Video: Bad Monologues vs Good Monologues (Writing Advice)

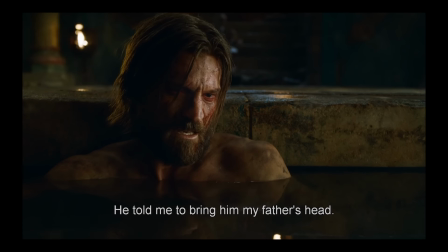[20:38] He told me to bring him my father's head. Then he turned to his pyromancer. Burn them all, he said. Tell me,
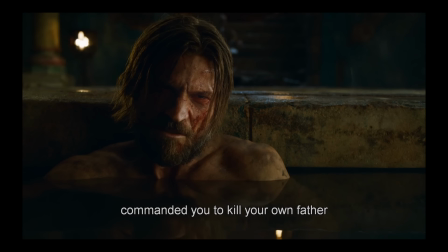[20:51] if your precious friendly commanded you to kill your own father and stand by while thousands of men, women, and children burned alive, would you have done it? Would you have kept your oath then?
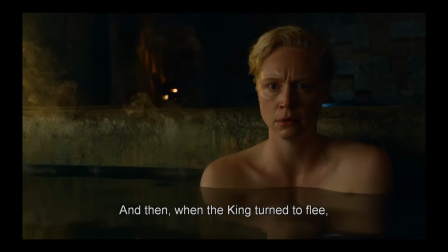[21:06] First I killed the pyromancer, and then when the king turned to flee, I took
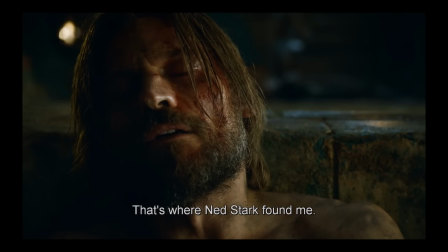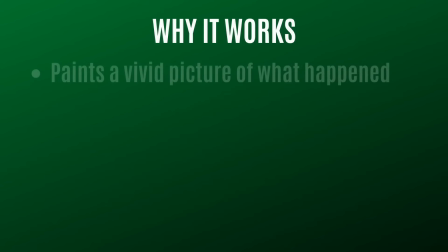[21:23] the moment he set eyes on me.
This works because it paints a vivid picture of what happened from Jaime's perspective.
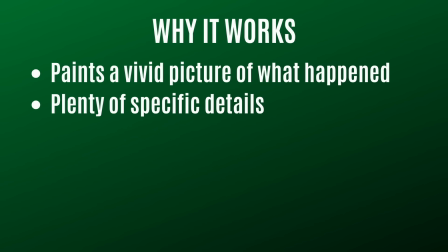[21:30]
There are plenty of specific details about the event and how he emotionally responded, and he does a great job setting things up by establishing what was at stake.
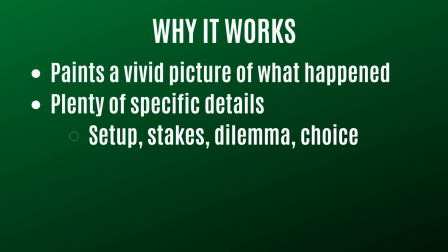[21:38]
He discusses the wildfire, the pyromancer, and the Mad King's plan to incinerate the city as well as its inhabitants. Then Jaime establishes the terrible dilemma he faced. He had to choose between his sworn duty and what he believed was right.
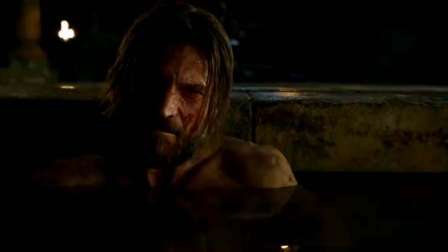[21:52]
Then he turns it back on Brienne and delivers that chilling line, Would you have kept your oath then? This line is directed at Brienne, but it also hits the at-home audience. It gets us to sympathize with Jamie and understand his motivations.
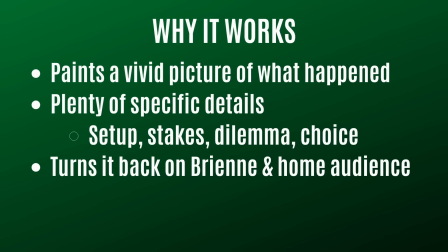[22:05]
A few other things I want to point out, the speech does an amazing job at conveying his guilt, shame, and anguish.
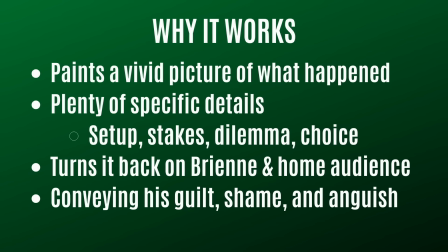[22:10]
He's sick of being criticized for saving lives, and he hates that Ned Stark caught him at the wrong moment and let the world know.
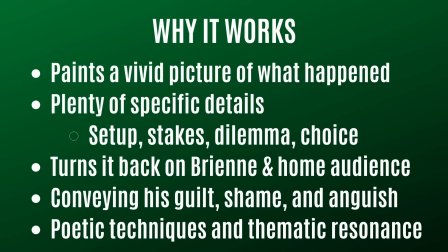[22:17]
Then you have some strong poetic techniques and word choice, and the monologue fits the story's themes of power and identity.
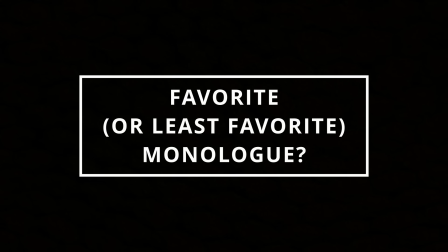[22:24]
So I hope this helps. Question of the day, what is your favorite or least favorite monologue from a story? Let us know in the comments section below. Thank you for watching. If you want to support the channel, please pick up copies of any of my books. And once again, The Half Murders, I'll be releasing it at the end of the month. It's like Jekyll and Hyde meets The Haunting of Hill House. So if that sounds like something that's up your alley, check out the pre-order link in the description below. Also be sure to check out my other videos, like, share, and subscribe, and as always, remember to keep on writing.